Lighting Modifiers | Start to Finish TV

Hello and welcome back to Start to Finish TV. Today we're doing something a little bit different. Today we're going to be taking a look at how different lighting modifiers affect your light. So I used a long strip softbox with and without a honeycomb grid. I also used an octagon softbox, and I also used a 5-in-1 reflector with just the middle diffusion bit. I also did it without any modifiers, so we can take a look at all of them to see which one we like best.
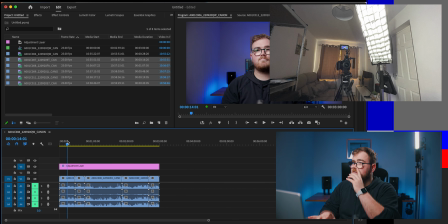(0:30)
This first shot on the screen is with the strip softbox with the honeycomb grid,
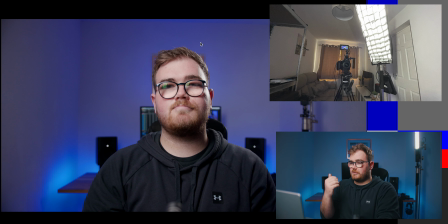(0:37)
which is the same light as what I'm using right now. As you can see, my face is well illuminated.
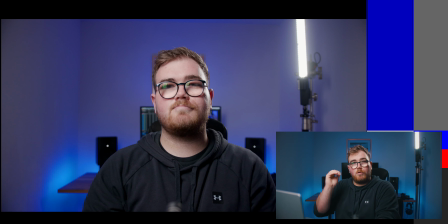(0:42)
It's still illuminated, but as you can see, it's nowhere near. This is like one of the darkest ones there is, or this is like the most controlled one, as it's a single strip, and with the honeycomb grid, it allows the light to be concentrated in one specific area,
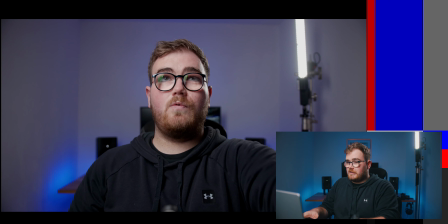(0:56)
which is my face. So if we move to the next shot, this is without the honeycomb grid. As you can see, the background has a lot more white light on it from the UL150.
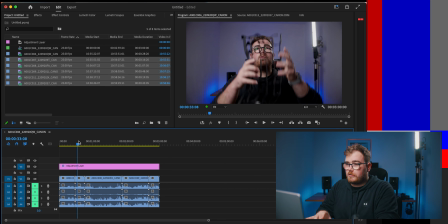(1:07)
So if we take a look at this shot, you can see there is,
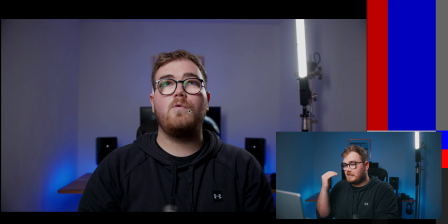(1:12)
but the light on my face has remained the same, but the light in the background has definitely increased. You can see more of the light on the back walls and the side wall. The shadow of the C-stand is much more prominent.
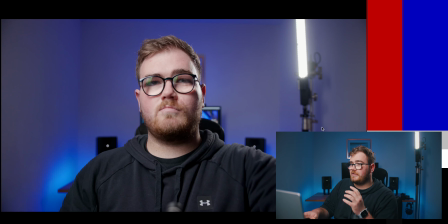(1:26)
Compare the two, you can definitely see that the background lights appear to be, it allows the blue from the desk to be more prominent.
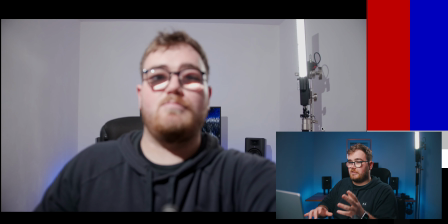(1:34)
Then we move to the next one. This is without any modifications.
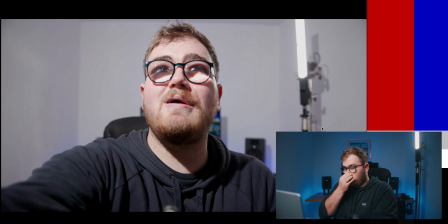(1:37)
As you can see, the shadows are very harsh and they look horrendous, and the background is completely white. You can see even with the shadows around the C-stand, they are so much sharper than the shadows that would normally be there with any sort of softbox.
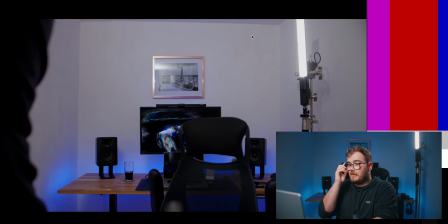(1:54)
I also tried turning the light around and bouncing it on the ceiling, which would have given me a bit more of a softer light because I've got white walls.
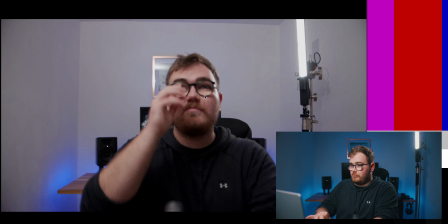(2:02)
However, it would have needed more light.
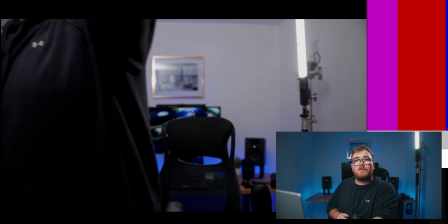(2:06)
I left the light consistently at 30% running on V-mount batteries. There is no negligible difference between running it from the wall than running it on a battery. However, obviously you're limited by how bright you can go, because if you put it at 100%, it's going to die a lot quicker.
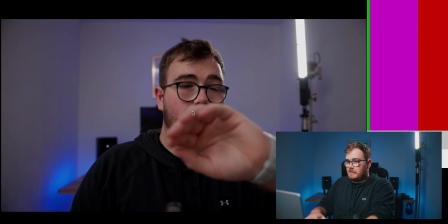(2:22)
So this is with it facing the other way. It's still lighting up my face, and it's doing not a very good job.
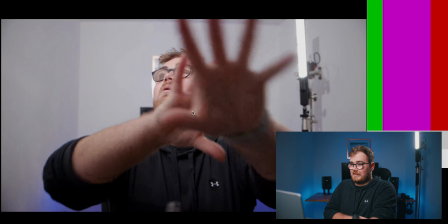(2:29)
This is it pointing at the ceiling. It's less harsh, but it's not a very nice look, in my personal opinion.
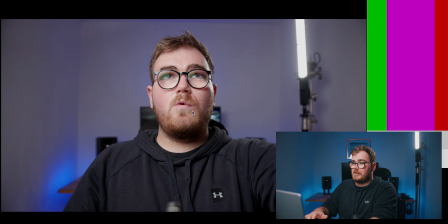(2:37)
This one is with the octagon softbox.
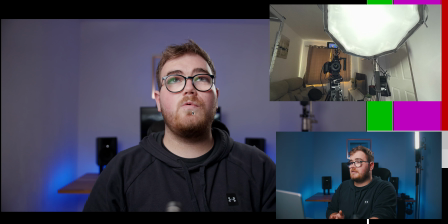(2:41)
It's a very similar look to the one with the strip box without the honeycomb grid.
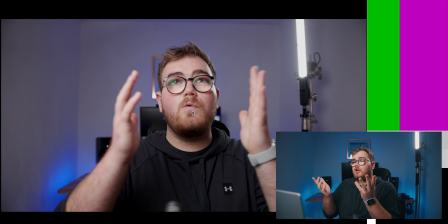(2:50)
However, there's much more light in the shot, which is fine depending on the aesthetic that you're going for. I personally like less light in my shot, which you might think, well, you've got all that. Anyway, not the point.
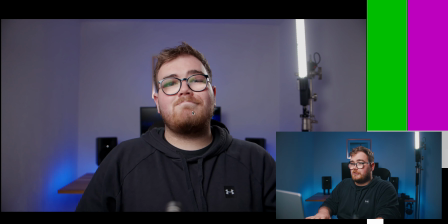(3:02)
But it's a nice light, it does the job, and it's also a lot nicer in my glasses.
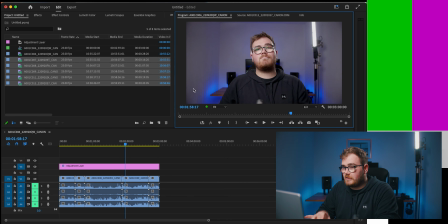(3:07)
You might have noticed you can definitely see it. So if we zoom in, oh, that's not nice.
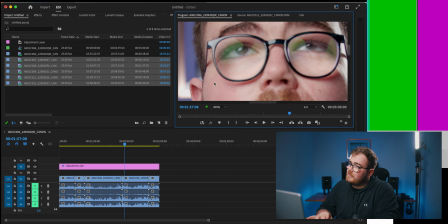(3:16)
You don't want to look at that. The light, it's much less noticeable because it's a rounder shape. Obviously, it's not round. If you had one of like the aperture softboxes with a round light dome, it'd be very pleasing. However, because obviously it's an octagon, you can still see the lines.
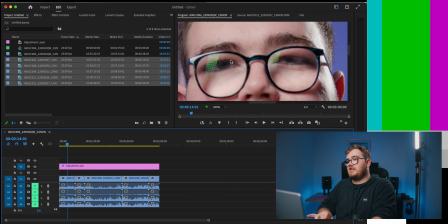(3:34)
Whereas if we go to the first one, you can see the honeycomb grid, the light, and it looks unnatural.
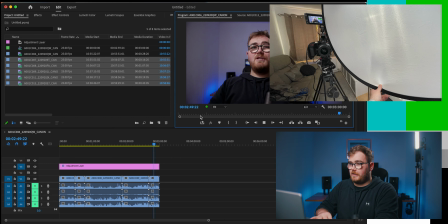(3:41)
And this final shot is with the diffusion layer within the 5-in-1 reflector.
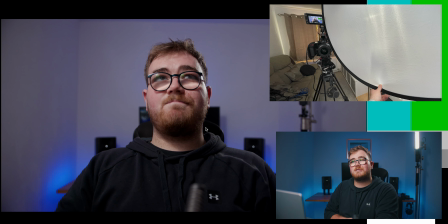(3:50)
As you can see, the shadows are a lot harsher, obviously I was just holding it.